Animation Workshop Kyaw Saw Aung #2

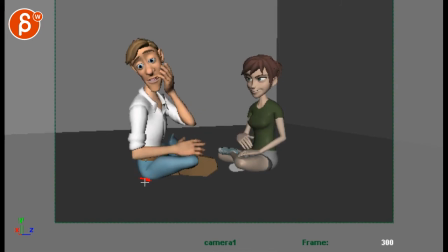I would have him rotate and pivot off this side of the butt cheek so that,
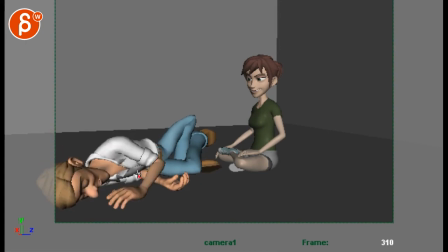you know, that part of his pelvis would be here, which means his ear would be here. But that's okay because you could just probably take this line out and this would be your render resolution type of aspect ratio, so you see a bit more room.
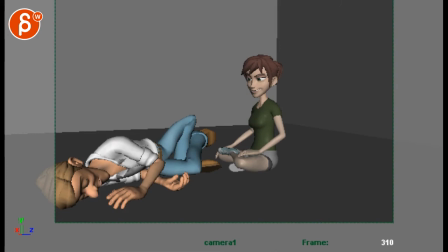Or you go crazy where, you know, he goes further out and we would say it's almost cut off, which would be kind of weird, but I don't know, I'm just thinking out loud. What if we don't see this and it gets off screen, so we lose the face, so as an audience we go to the only face that's there, which is her, and then she can have a bit of
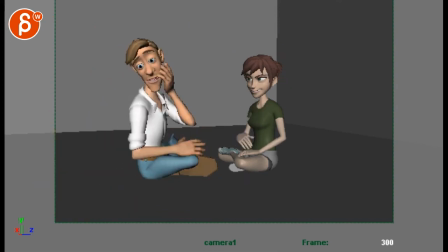a giggle, a bit of a laugh, so that she's not going, this is a pose. This is the same facial pose. You need some changes in there. She has this, which is great. And this. And now that she won, now that everything is to her liking, how does she feel at the very end?
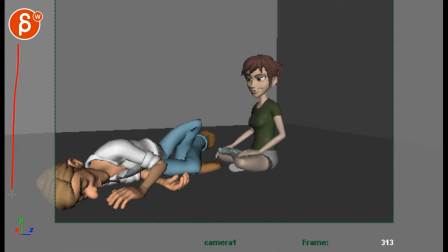So I think that would be a different pose here. But again, it could be something where the full resolution or aspect ratio would be something like this, where you can see him.
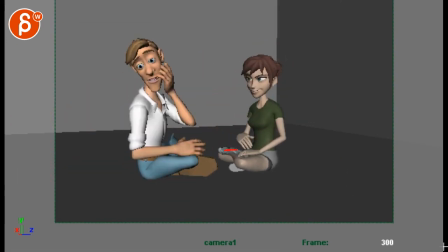And then from a technical point of view, you got to be careful how that IK leg there stuck while the rest of the knees are moving. Just mechanics-wise, that hand is kind of floating and not really resting on that leg. So just detail stuff towards the end.
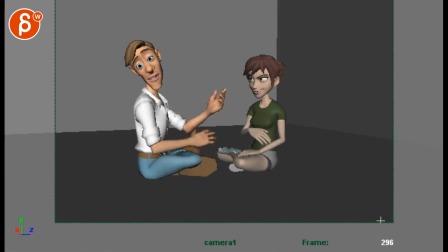You want to look at that. But that's it. That's kind of what I have in terms of body changes and just ideas. And I know it's a pain. I understand it's a pain to have him move back and have him scoot forward. But I think visually it would be more interesting, and just mechanics-wise it would be more interesting than then basically just staying put throughout.
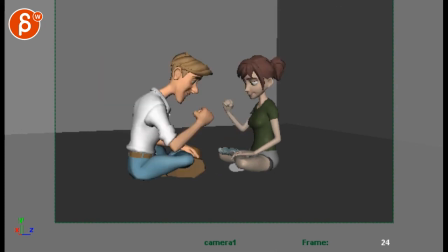And you know, you can see the change. If I go from front to back, he's a bit forward here. We can kind of push that, but you want to show this with him wiggling forward and trying to change his position. Because right now he's just kind of sliding. You can see that foot here over time here just kind of slides forward and drifts.
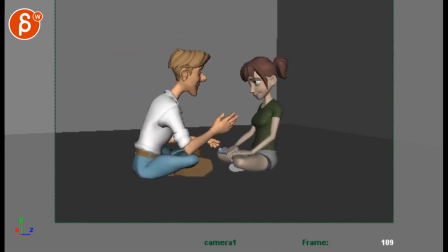So definitely need to address that in terms of proper body mechanics. All right, that's it. Like I said, thank you. All right, there's an email. You can sign up. You can start whenever you want. You can submit whenever you want. You get 16 submissions. Either way, a like and subscribe would be awesome. All right, thank you.